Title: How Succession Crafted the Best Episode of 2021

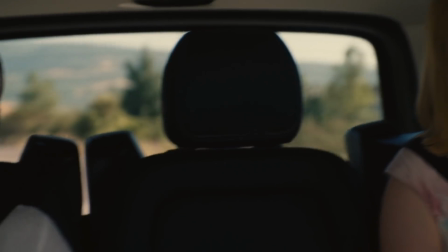As they start planning it out on their way to Logan, the tone switches again and the tension becomes absurd because Roman is shitting himself,
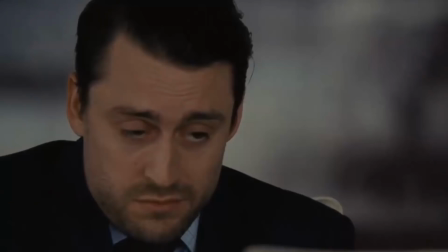it might be the first time he stands up to his dad and I'm wondering, is he gonna pull back at the 11th hour like he did back in season 1?
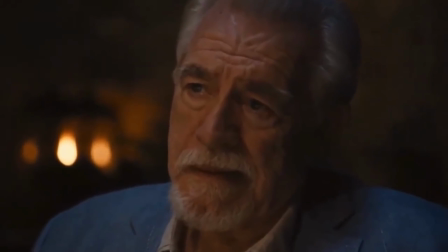Is something gonna go wrong since this is Logan we're talking about? It's so crazy when you stop to think about it,
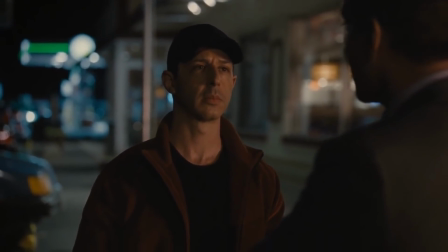the reason why Tom's line earlier this season about how he's never seen Logan get fucked
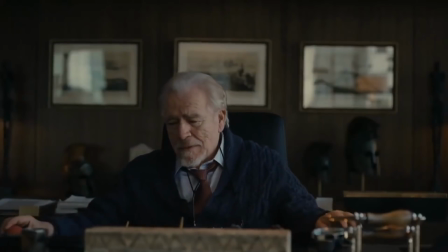hit so hard and I think it's because Because the show has manipulated us to believe that as well.
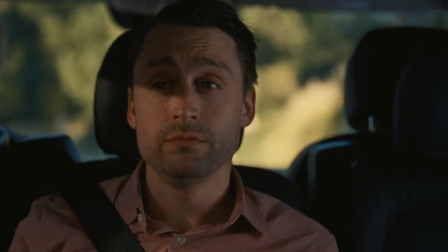So much that when we are seeing a legitimate coup about to happen, something that you believe could be the sword that finally decapitates King Lear,
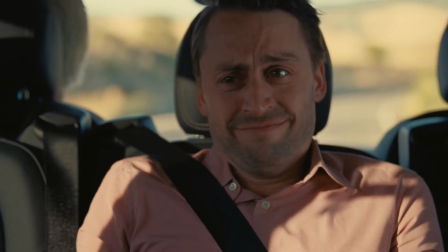you question it and like Roman, you feel a pit in your stomach because Logan always wins.
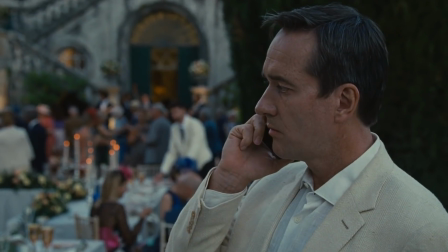But back to the plot itself. In between calls you have Tom hearing about the situation from Shiv and then alerting Greg of it.
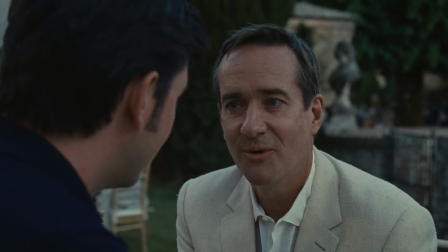It's a really funny moment that breaks a bit of the tension, the calm before the storm. And even then there's a lot being said on this moment, but we'll come back to it.
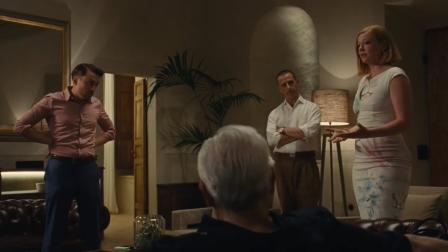So the siblings get into the war room and Logan's there, chilling. I love how they try to talk business and he immediately gets defensive with Ken's presence,
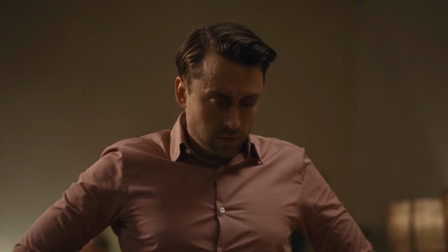but when Roman and Sheev don't even blink, you can see the gears turning in his head and he's starting to notice something's amiss.
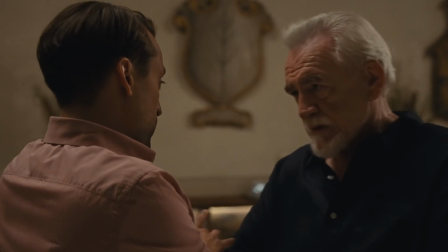He tries once again to play with Roman's strings, but this time he fails,
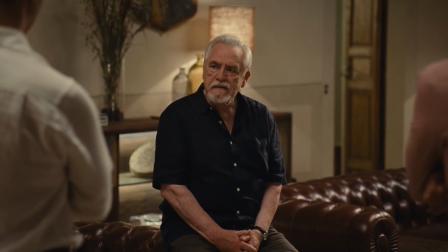giving in to a mix of anger and disappointment as he realizes his children are really turning their backs on him,
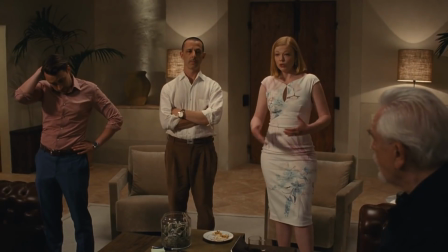culminating with his explosion. I read somewhere someone say that they noticed from this scene that when it comes to being childish,
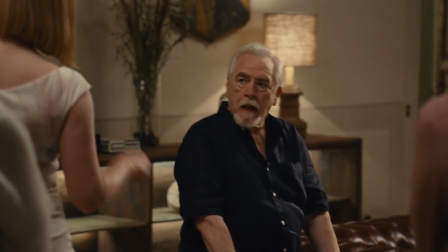Roman might have learned this from his father because you notice how he almost goes into a child tantrum of sorts when Sheev tries to argue with him.
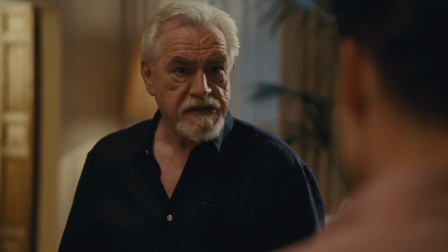It's ridiculous and immature but it also manages to be fucking scary at the same time.
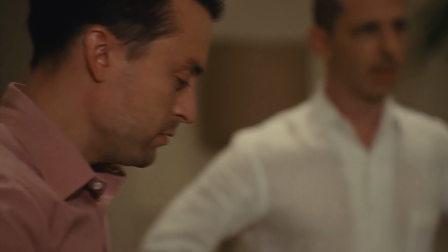So much of a giant Logan is. And the more you rewatch this scene, the more you pick up on little nuances and details.
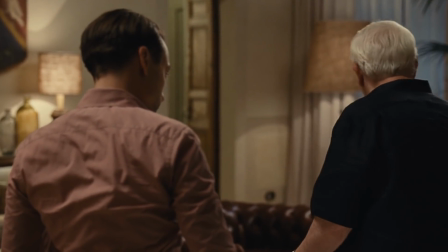Like Logan's annoyed look, slowly realizing that he would not be able to control Roman this time.
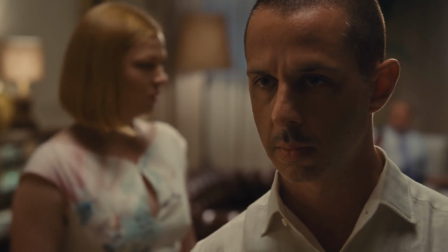The way the siblings react to his outburst by trembling a bit. How Kendo is the only one who's immovable and resolute throughout all the slaughter.
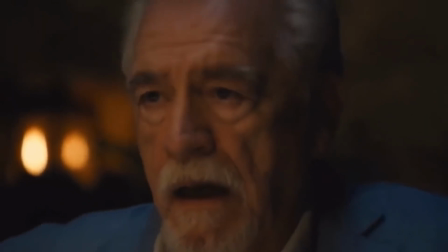Because he's like, been there, done that. He's experienced his father's worst so none of his antics faze him anymore.
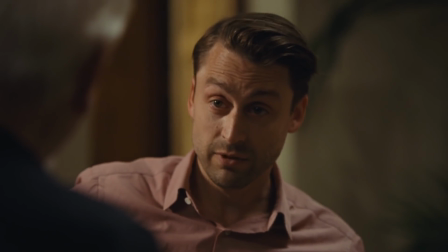How Roman appeals to parental love as a last resort, showing that yes,
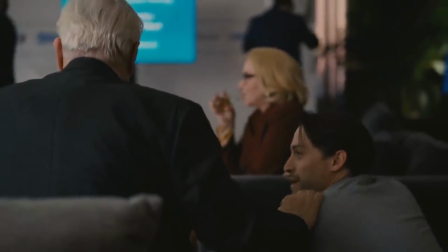behind all that slimy, douchebag-y persona, he's surprisingly emotional when it comes to family.
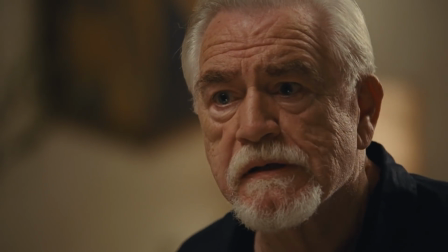And because the show is so stupidly good at callbacks, we remember that last season's finale,
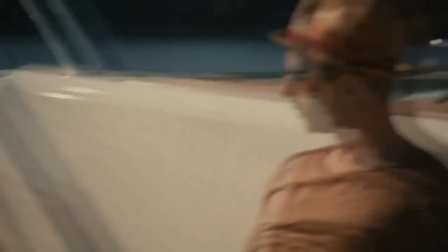when he had this heart-to-heart with his siblings, asking if one day they'll be able to talk about emotions.
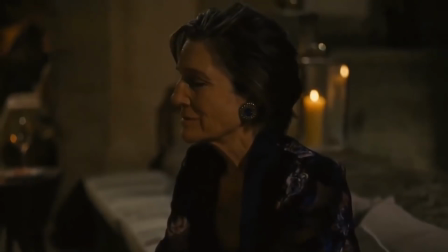Also Caroline's betrayal, how hard it hits, because an episode before that she's talking about how Logan was so evil to her, and yet there she is, making a deal with the devil.
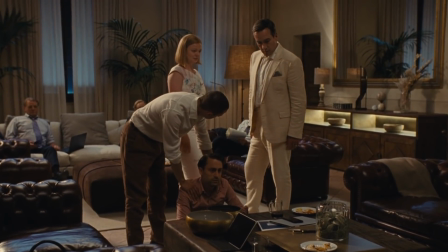We also have the amazing shot between Roman and Kendall that parallels the other one 10 minutes before,
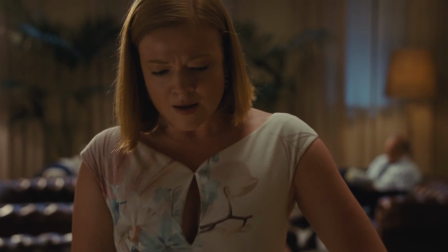and finally how Shiv takes a breather to not break when she realizes she just got backstabbed,
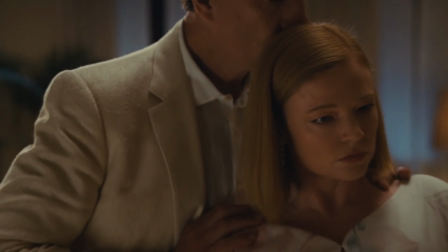a million emotions going through her face as Tom kisses her head. Oh god, we still have to talk about Tom.
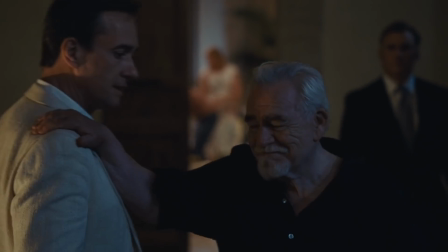How much good there is in that revelation? Well, let's see.
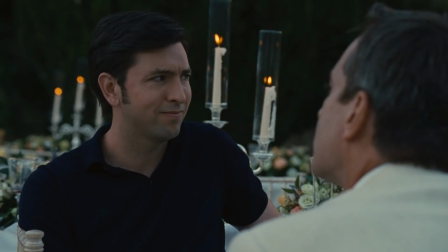First and obvious one, he recontextualizes his entire conversation with Greg that happened minutes before,
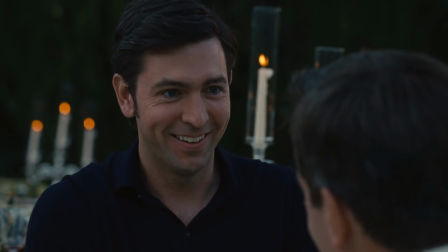so much that almost feels obvious in retrospect, with him talking about making a deal with the devil and etc.
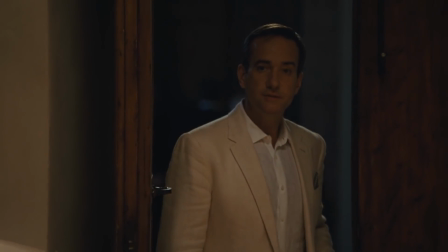But most importantly, this is the culmination of his entire arc this season. Is Tom accepting that he's stuck in a super crappy marriage,
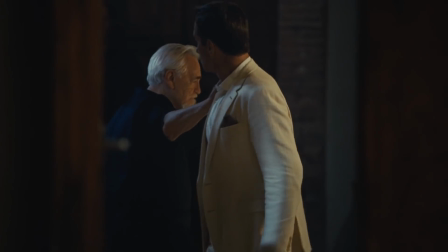realizing that falling into Logan's good graces is definitely the way to go, even if it means betraying his own wife?
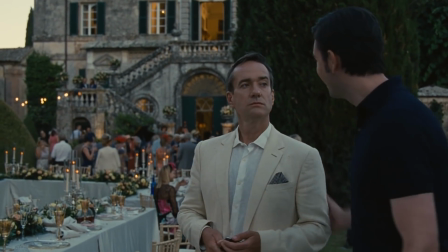And the thing that drives me mad is that it was all in our faces all along.
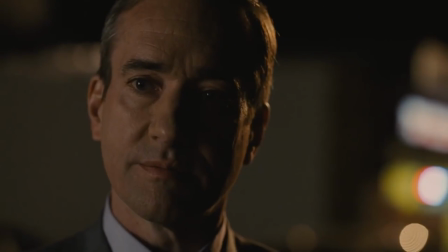Back in the cafeteria, when Tom plainly tells Kendall that he's never seen Logan lose, not once.
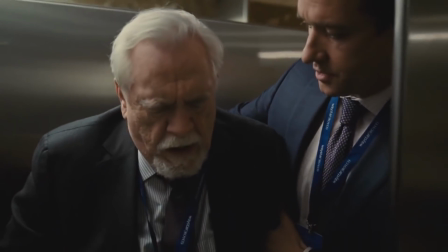Back in the investors meeting when he's the only one taking care of Logan while the man Logan is losing his fucking mind on a UTI,
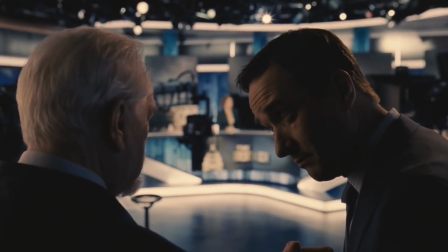back in the beginning of the season where he offers to take the fall for Logan if words come to pass.
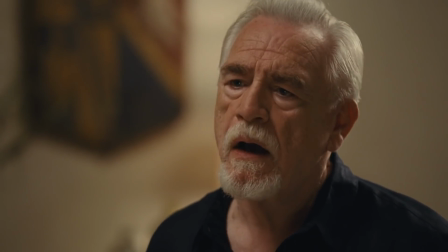Because once again, he knows that Logan fucking wins. And Tom has won as well.
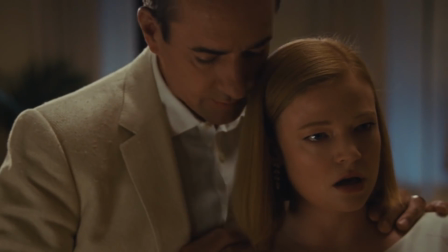To which extent, we'll discover next season. And with this last twist, we kept off what was an intense, personal, involving hour of television.